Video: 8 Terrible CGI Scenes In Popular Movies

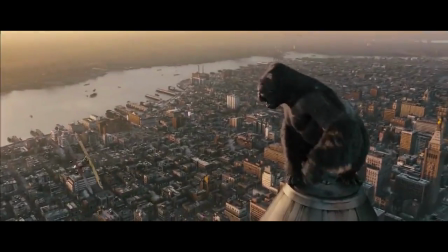(0:03)
Computer-generated imagery, or CGI, has transformed the modern film industry, from subtle digital matting and duplication effects designed to improve background scenery to complicated particle-rich digital light effects and even computer-generated characters.
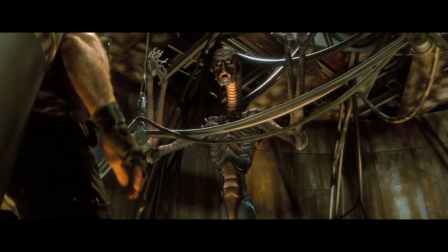(0:16)
CGI technology has made it easier than ever to create convincing effects for even the most outlandish stories and settings.
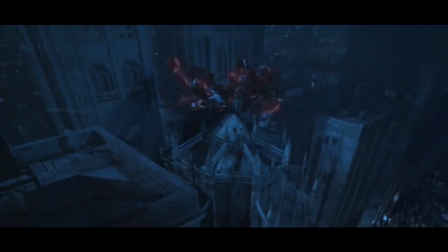(0:22)
However, like any powerful tool, when CGI is mishandled and poorly implemented, the results can be disastrous.
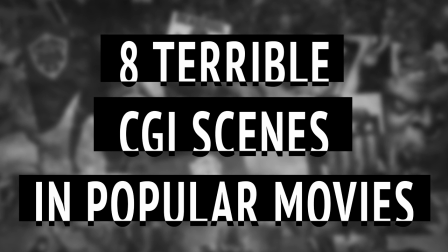(0:28)
Here are 8 of the worst CGI scenes ever to appear in popular big-screen movies. Running from the green screen, King Kong, 2005.
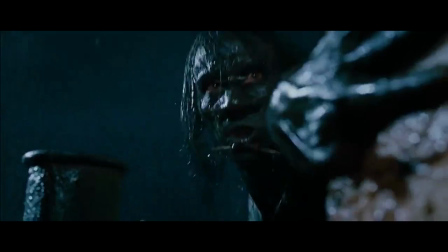(0:37)
Director Peter Jackson's lifelong passion project, a remake and update of King Kong,
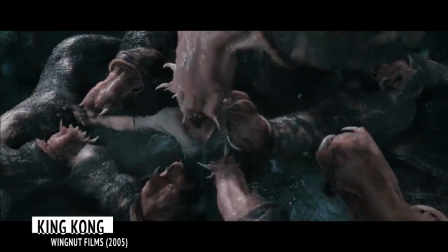(0:41)
was finally given the go-ahead after he proved he could generate nearly George Lucas levels of studio revenue with this trilogy of well-received Lord of the Rings films.
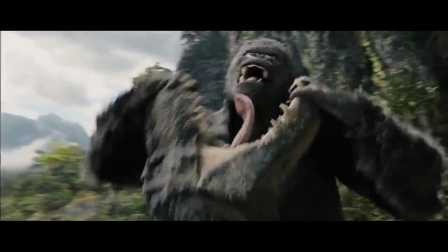(0:48)
And for the most part, Jackson's Kong, though far from perfect, is pretty solid.
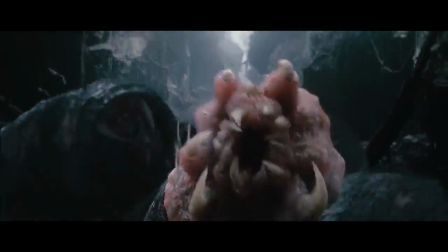(0:52)
The actors have fun, the locations are memorable, and most of the plentiful CGI was really quite believable, the entire premise of King Kong notwithstanding.
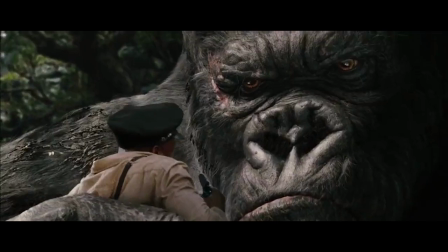(0:59)
However, one infamous scene hangs like a cloud over this otherwise well-made movie, the dinosaur stampede scene.
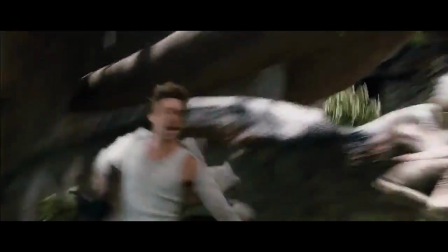(1:05)
In it, the main characters of the film have to outrun a stampede of giant herbivorous dinosaurs.
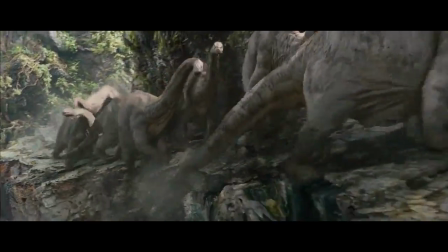(1:09)
Unfortunately, due to low-quality green screening and questionable scene direction that has the characters ducking under and rolling around obviously CG dinosaurs,
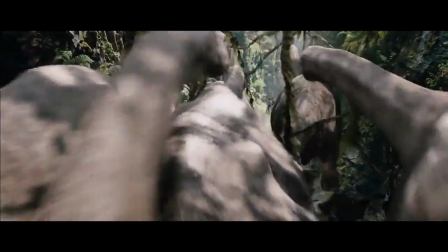(1:17)
the audience never believes the dinos are actually there, even for a moment. It doesn't look so bad until the actors start moving, but once they do, it's all over.
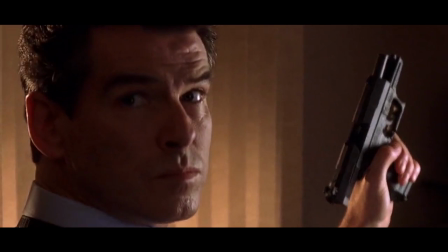(1:25)
Tsunami Surfing, Die Another Day, 2002. This clunker is widely considered the nadir of the pre-Daniel Craig James Bond films.
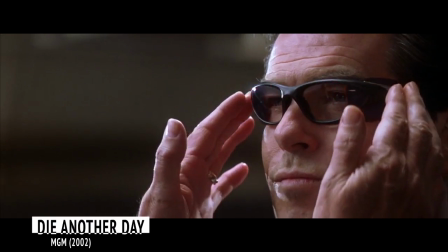(1:33)
Despite a catchy theme song, Die Another Day is so corny it makes nearly every other Bond movie look good by comparison.
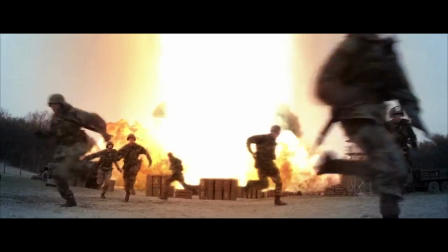(1:38)
It's also ambitiously over the top,
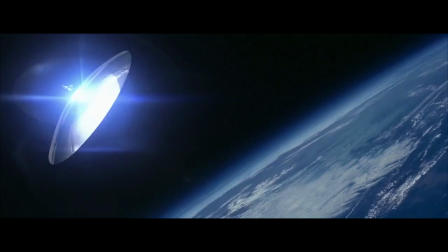(1:40)
nowhere more clearly than in an action scene where Pierce Brosnan's 007 outraces a gigantic orbital laser beam as it shears across a sheet of glacial ice.
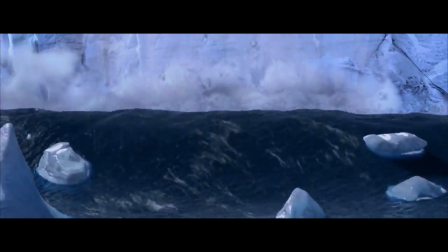(1:48)
The laser moves a lot of the ice as it moves, creating an unrealistically tall wave that Bond then, somehow, windsurfs on until he reaches safety.
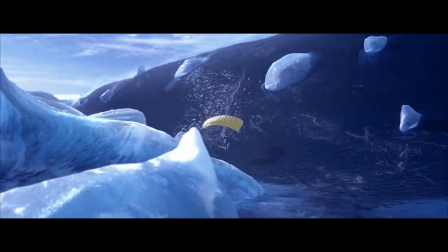(1:56)
Unfortunately, all the filmmakers had their leading man do was look intense and wobble back and forth on a surfboard a little bit.
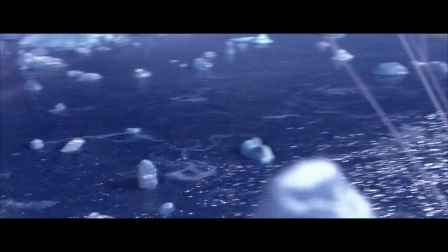(2:02)
They decided to let CGI take care of the rest of the scene, with predictably laughable results.
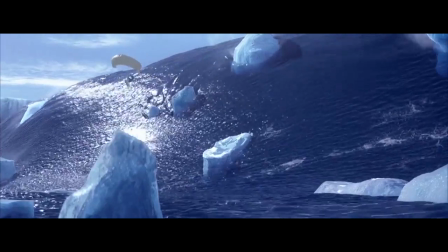(2:06)
In wide shots of the action, it's plain to see that Brosnan has been replaced with a CGI body double, which flops around unrealistically and breaks the illusion of the whole stunt.
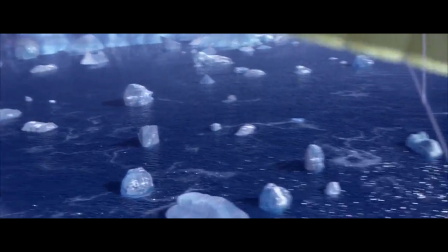(2:14)
Closer shots are just as bad, with a poorly done green screen backdrop that looked awful even when it was released in 2002.
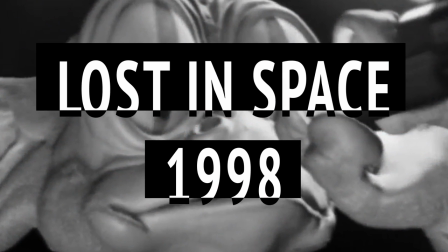(2:20)
Pink Monkey, Lost in Space, 1998. Remember Bonzi Buddy?
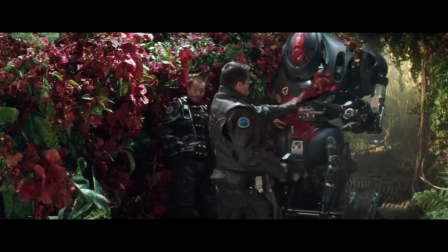(2:25)
That adware program with the animated purple gorilla that your mother installed on the desktop of the family computer because it was cute and funny?
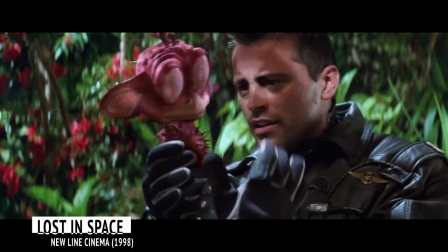(2:31)
Did you ever look at it and think, man, I've really got to see this gorilla perform in a feature-length movie?
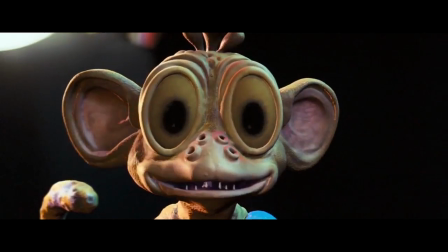(2:36)
If so, the closest you're likely to get is Lost in Space, the disappointing 1998 film update to the 1960s TV series of the same name.
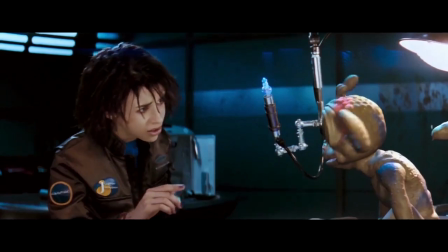(2:43)
In it, the characters, lost en route to a new life on another planet, run across some kind of pink, vaguely reptilian monkey thing.
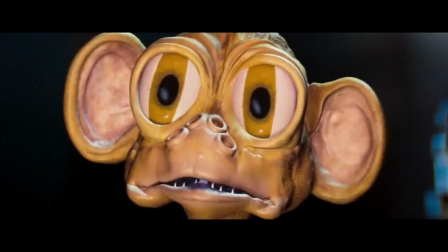(2:50)
We're not quite sure what it is, to be honest, but it was clearly somebody's pet project, as the wide-eyed scamp becomes a part of the on-screen cast almost immediately.
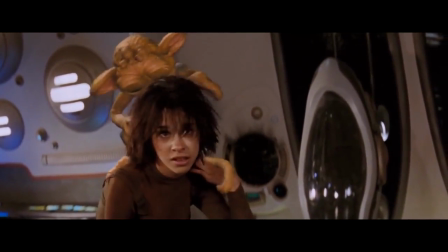(2:57)
It's hard to describe just how awkwardly it was shoehorned into the film.
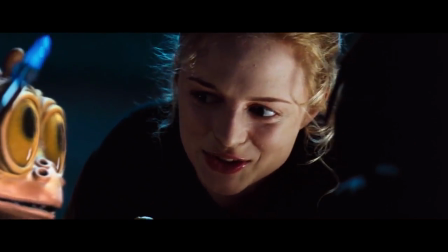(3:01)
There's never even the slightest question that it's not really there, due primarily to the absurd cartoonish design of the creature itself.
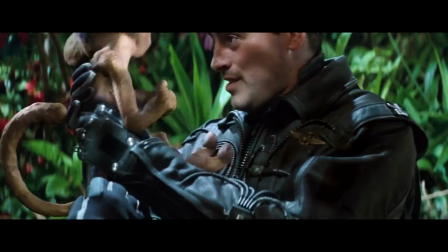(3:07)
They probably should have just gone for broke and done a Mary Poppins-style combination of traditional animation and live action.
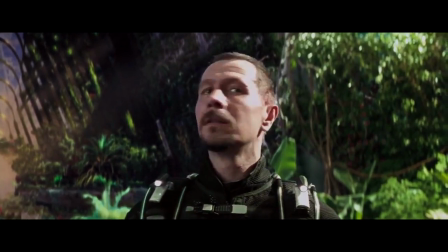(3:12)
At least then they could have claimed the whole thing was meant to be whimsical. City Travelin', Catwoman, 2004.
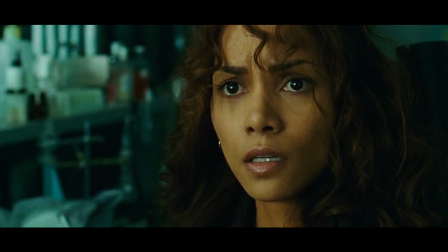(3:19)
After Halle Berry won her Academy Award for the 2001 drama Monsters Ball,
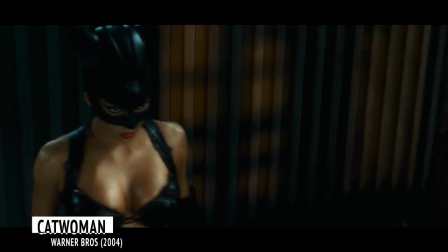(3:23)
she almost immediately squandered her newfound clout by agreeing to star in this Batman spin-off film, widely regarded as one of the worst major studio releases of 2004,
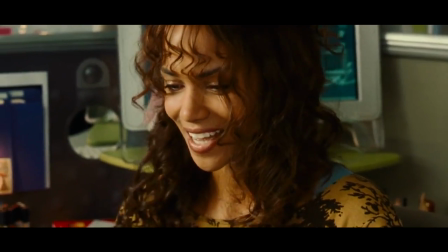(3:31)
leaving aside the embarrassing costume design, wooden dialogue, and questionable CG of the early camera sweep over Gotham City.
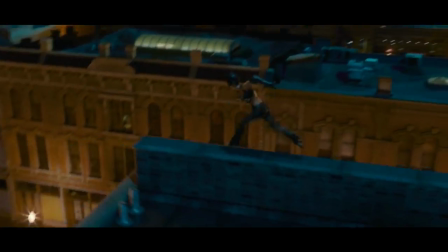(3:38)
The final nail in the coffin of Catwoman is the main character's unrealistic,
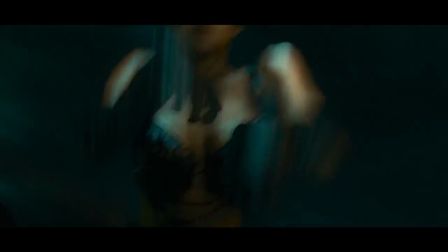(3:42)
clearly computer-aided movements as she climbs and claws her way quickly across city rooftops and through buildings.
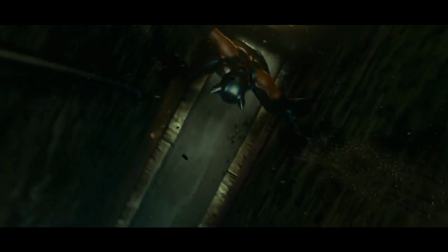(3:48)
It's almost impossible not to notice that in these scenes, Halle Berry, the human actress,
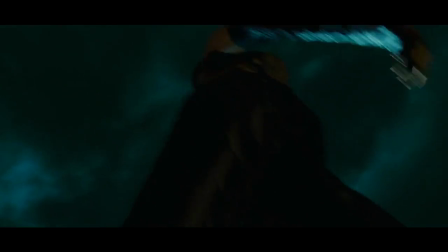(3:52)
has been almost completely replaced by a computer model that shares some textures with her, but no fine details.
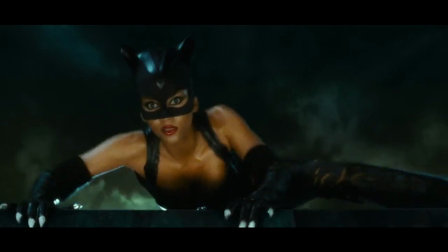(3:57)
Computer Halle darts from point to point so quickly and so often that what starts out as an unrealistic but kinda neat special effect quickly becomes old hat,
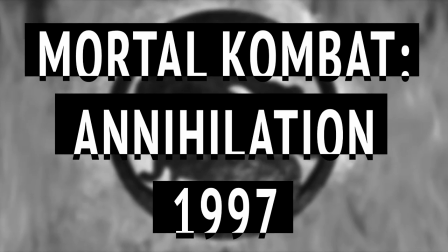(4:06)
and then downright laughable. Bestial Transformations, Mortal Kombat, Annihilation, 1997.